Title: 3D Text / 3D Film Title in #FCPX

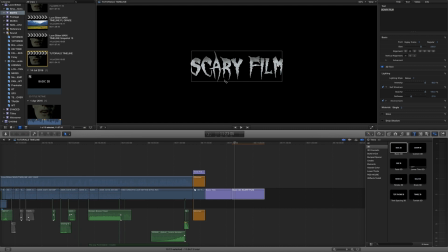[7:57]
If the light's shining up, let's say it's hitting this edge here, then we might end up with shadows up here because the light can't get all the way up because this bit's in the way, so it will create a shadow from here on to here.
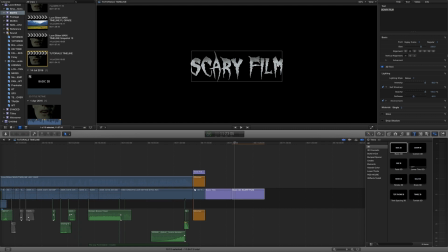[8:12]
We just want to make sure that's soft, otherwise you'll get some really jagged edges which won't render well. It's not about whether that's what you want, it's about the fact that if you don't have some softness then it won't look very authentic and realistic.
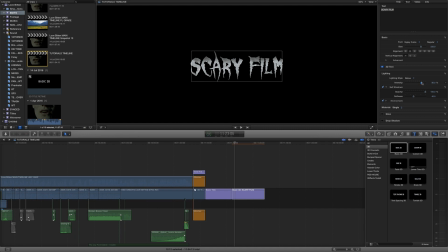[8:26]
Now we can bring down the light intensity as well, we don't want it to be too too bright. And if we've reopened the 3D text option then we can add some more depth to the text as well so that the title is a lot thicker,
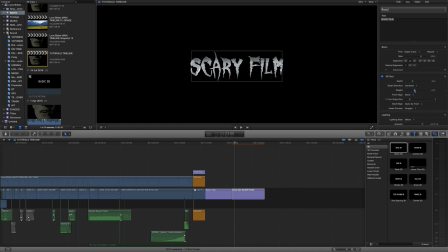[8:48]
just like that. Now the weight's gonna essentially make it a bit bolder, right? So you can see if we bump this all the way up then we're gonna end up with something that's illegible. So you can increase a little bit of the weight now but if you start getting overlapping text then you want to use some of the basic text tools.
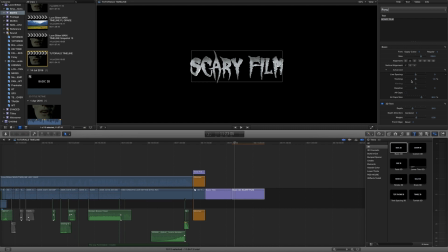[9:07]
If we just toggle this advance button down here we can turn up the tracking which is just going to separate out the text for us a little bit, fantastic. Now the other thing, just to create a slightly more imposing feel from the titles,
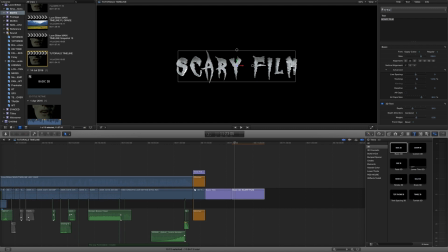[9:22]
if we click on this title in our viewer we want to rotate it a little bit, I'm going to rotate it up on the x-axis and then also on the y-axis as well,
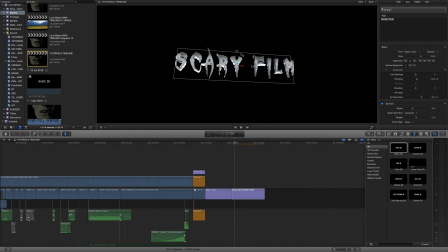[9:40]
and you can see now that we're looking up at it the title is above us the title's got this menacing and empowered look to it so now that we've got a title with a kind of texture and look that we want to go for
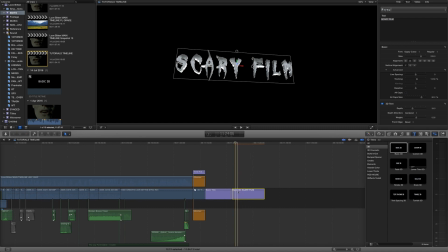[9:57]
it's we now want to try and get that movement that we're after now how do we get or extract a little bit of the movement without having this complete build up that i don't think is going to be very effective well we can use another feature from final cut called compound clips so if we right click and press new compound clip this is
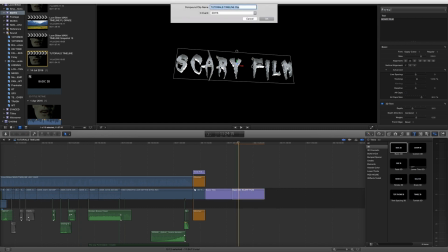[10:16]
going to essentially bake this title into its own timeline so I can now call this scary film title and now this will be
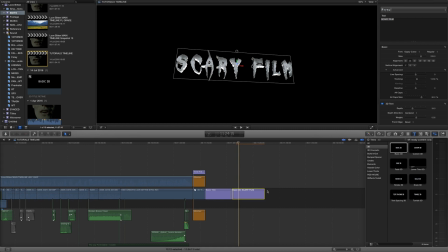[10:25]
a piece of media that we can grab from our event and now it's just going to be its own piece of footage so now we can find the in and out points of the movement we want let's
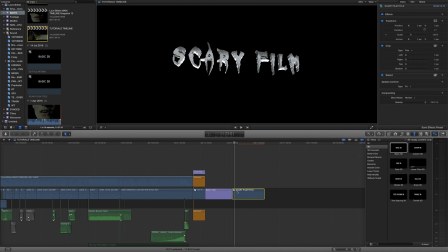[10:41]
say from here so I'm going to hold down the option key and press the square close bracket just to trim to the playhead and if I play I want it to build to like there so we it's literally just this tiny bit of movement so now our title goes from here to there
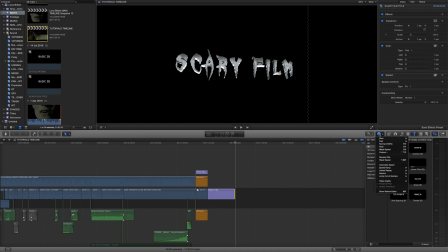[10:58]
now we can use the retime tool so we click this button over here we can slow this down to 10% of its original speed. So now it's playing at 4% because I just dragged out the handle and now we've got this slight
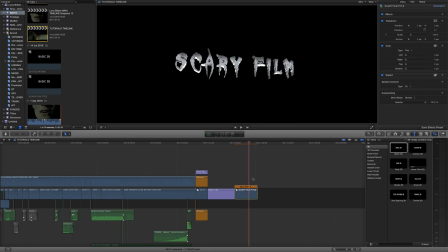[11:18]
movement just to add a little bit of movement so it feels fairly cinematic. Now if you want to go back in and change the title you might think oh man I actually want to change the lighting it's a bit too
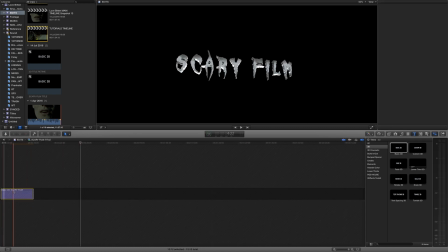[11:32]
intense then we can just double click on this compound clip and then we can select the title and we're gonna get our settings back that we can control up here now one thing I do want to change is just the way that the edges are dealing with themselves so if
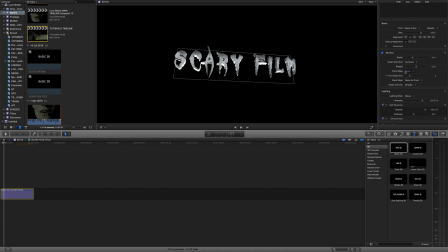[11:53]
we click on the 3d text you can see we've got a front edge option by default it's beveled and we turn it back to square you can see it's just gonna be literally like to like a sandwich I don't really know how to describe it,
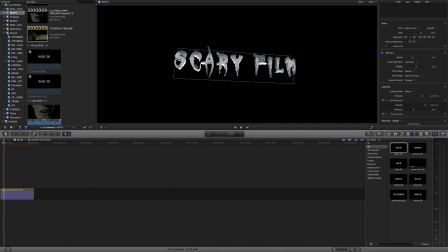[12:11]
but it's essentially just exactly the same thickness the whole way through. Whereas if we go for something like groove, it's going to create these little grooves around the edges of the text here, which is really nice.
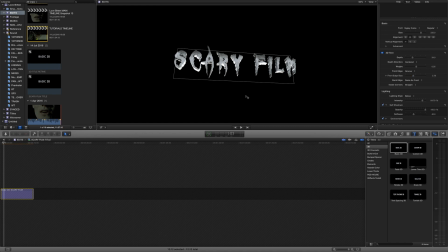[12:27]
We can increase the front edge size as well. I think that's really cool, so we've got this nice kind of outline to the text.
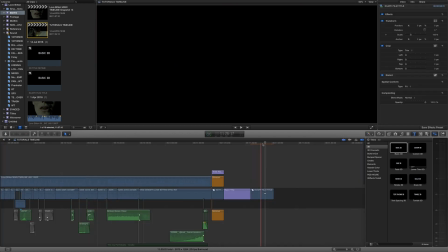[12:37]
Fantastic. Okay, so we can click on this back arrow here to take us back to our main timeline and now it's about building an environment for this title so we can use some of the built-in generators so we've got a few things like glimmer and grunge as well
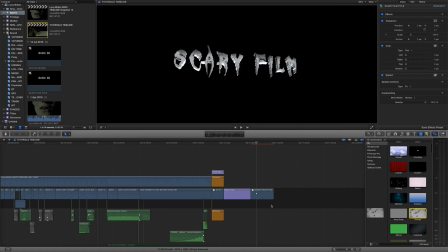[12:56]
we want to really combine these so I'm going to grab grunge and I'm going to drag it underneath our title and
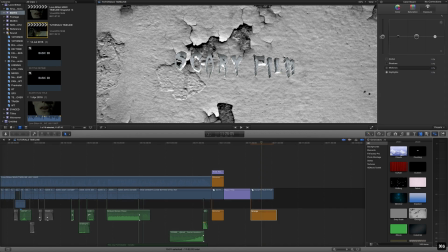[13:07]
then if we press command 6 we're going to bring up our color correction controls and we can just drop the exposure
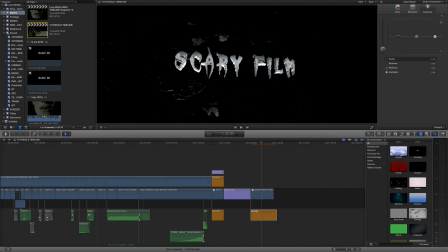[13:13]
massively I'm going to drop the highlights as well just so everything stays a little bit more balanced and
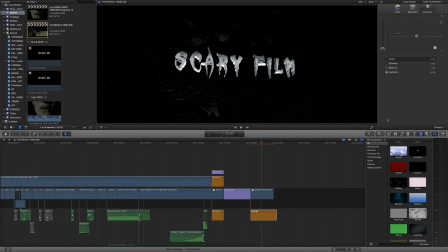[13:27]
drop the masters a bit okay so we've got a little bit of texture in the background and then we can use the glimmer to generate some particles which can go over our footage so if we drag this on top and
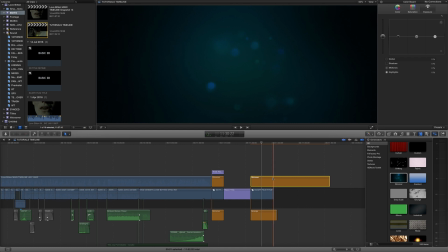[13:46]
we're just going to trim it to the length of the title and now we can play around with this by changing the color and
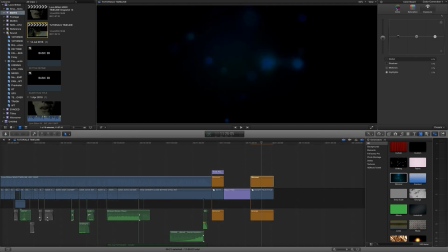[13:58]
drop the opacity a little bit again and we want these particles to be a reddish color however we can have a bit more control of that when we change the filter in a moment so if we press the back arrow here to take us out of the color corrector and make sure we clicked on the generator tab at the
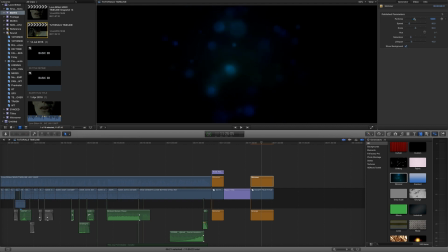[14:15]
top here we can change the amount of particles the speed of them I want to slow that right down so it doesn't distract scale we can bring down as well lifespan and saturation we're gonna leave the
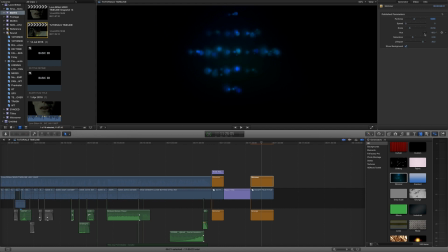[14:32]
saturation around where it is now we can change the hue which is going to change the color of the particles to be something a bit more red which I think is gonna be fairly menacing and we can turn off show background and that's going to put our particles over the top.
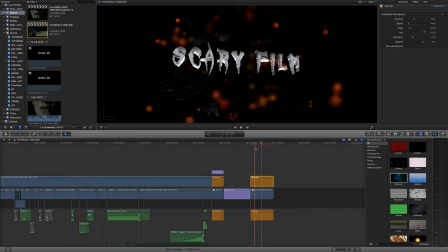[14:51]
We've got particles that are over the top of the film. Now I know what you're thinking. You're thinking I've been watching this for however many minutes and this looks absolutely terrible. And that's where it's important that we now look at the shot as a whole. So I'm going to use a plugin called Total Adjustment.
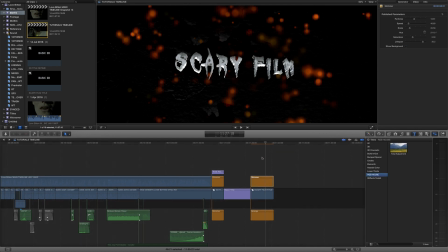[15:08]
Now this I believe is available in the Mac App Store. It essentially works as an adjustment layer if any of you are used to Adobe After Effects.
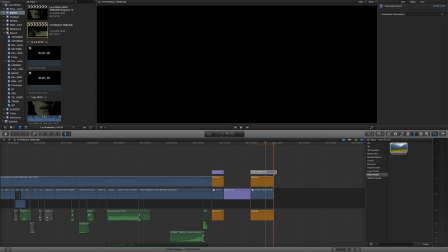[15:15]
So it's going to allow us to control the whole color and effects and apply effects to the whole shot.
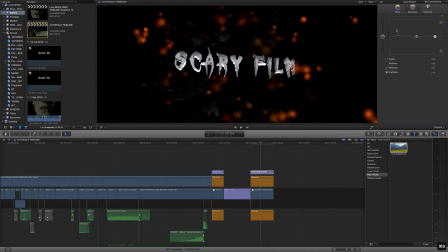[15:22]
Now I'm going to press command 6 again to bring up the color corrector and by you by the way when you go to the color correction the moment you start manipulating the colors you're going to add a color correction filter to this file and as I said before this is going to affect everything below it
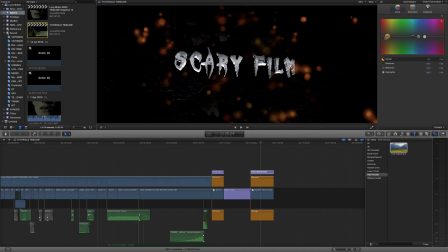really bring down the saturation and